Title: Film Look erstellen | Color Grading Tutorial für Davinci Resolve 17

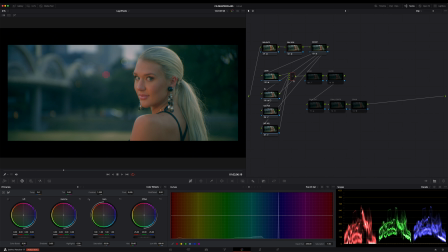20:29 Und mit der Luma-Note hier haben wir den Blautönen noch etwas mehr Tiefe gegeben. Mit dem Glow lassen wir den zuvor herausgearbeiteten Farbkontrast im gesamten Image richtig schön hervorpoppen. Dann haben wir noch die Sättigung hier einen kleinen Tick angehoben.
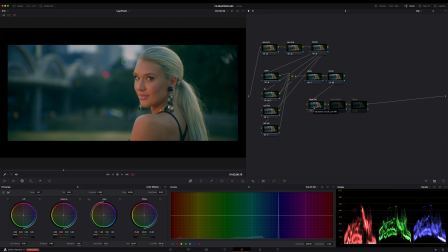20:46 Das kann ich aber auch weglassen, aber ich mache in dieser Note immer gern finale Anpassungen. Oft muss ich auch einfach die Sättigung etwas zurücknehmen, aber hier habe ich sie etwas angehoben, denn wir liegen noch gerade so halbwegs im Rahmen, aber mehr darf wirklich nicht sein. und dann noch der finale Kontrast,
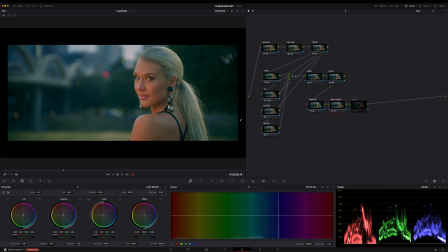21:04 der macht das Image nochmal ein Stück lebendiger und trennt wunderschön unsere junge Dame vom Hintergrund und das übrigens nur, weil wir hier vorher in den ganzen Notes diesen Farbkontrast herausgearbeitet haben, okay? Und zuletzt natürlich noch das Grain, ohne das geht es nicht, okay, ich scrolle mal durch den Clip,
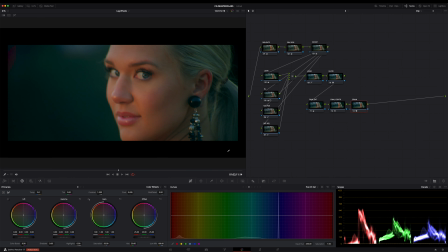21:24 ich denke, ich schalte einfach mal die finale Sättigungsnote lieber aus, das ist ein Hauch too much, Achso, ihr könnt natürlich auch noch im Nachgang die Note für die Hauttöne anpassen, wenn ihr wollt. Guckt mal, wenn ich die jetzt mal ausschalte, viel zu gelb, da fehlt einfach blau in der Haut.
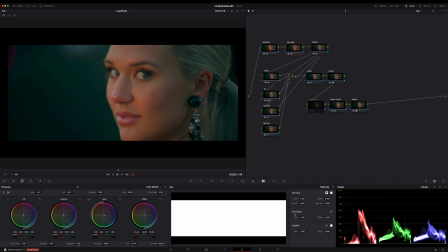21:43 Aber ich kann jetzt zum Beispiel auch bei dieser Note ganz einfach die Deckkraft ändern. Dazu braucht ihr hier einfach nur den Gain Output ein bisschen runter regeln. Seht ihr das? Ich senke mal auf ca. 70% ab, also so um die 0,7 und gehe mal im Clip noch weiter nach hinten.
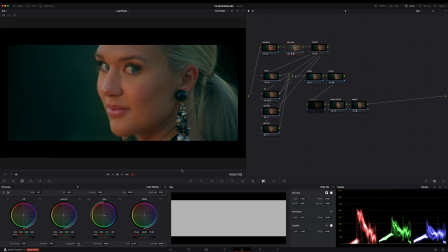22:00 zum Schluss vom Clip und nochmal zurück im Clip in die Mitte zum Gesicht,
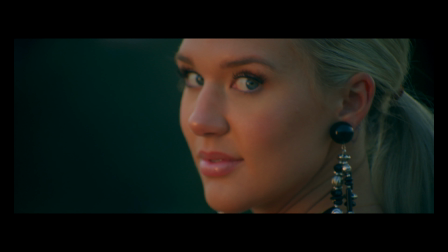22:07 nochmal Full Frame und fertig. Ich persönlich würde jetzt noch ein paar Änderungen machen,
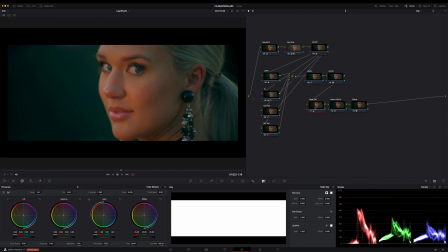22:12 aber da ich das Tutorial nun auch nicht zu sehr ausdehnen möchte und da es ja auch möglichst Anfängern helfen soll, besser den Einstieg in ein gutes Grading zu finden, höre ich jetzt hier auf.
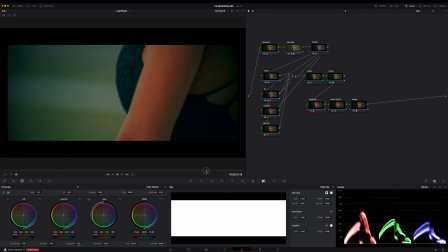22:21 Ich habe bewusst heute keinen Qualifier, keine Power Windows und keine Keys oder Tracking verwendet und mich wirklich nur auf die Primaries und die Standardkurven beschränkt.
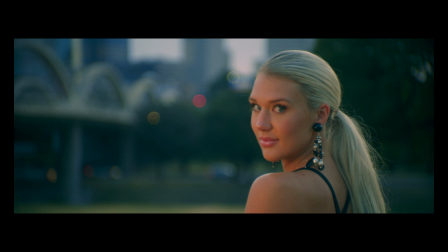22:30 Ihr seht, da kommt man schon sehr weit. Also probiert euch aus. Das Video soll zum Nachahmen und Selbstprobieren anregen. Okay, das war es auch schon wieder. Und wenn euch das Video gefallen hat, dann abonniert doch einfach gleich diesen Kanal. Und über ein Like freue ich mich natürlich genauso. Und wenn ihr Fragen habt, ihr wisst ja, wie immer, ab damit in die Kommentare. Also ihr lieben Fahrpiloten, bleibt schön bunt und macht's gut.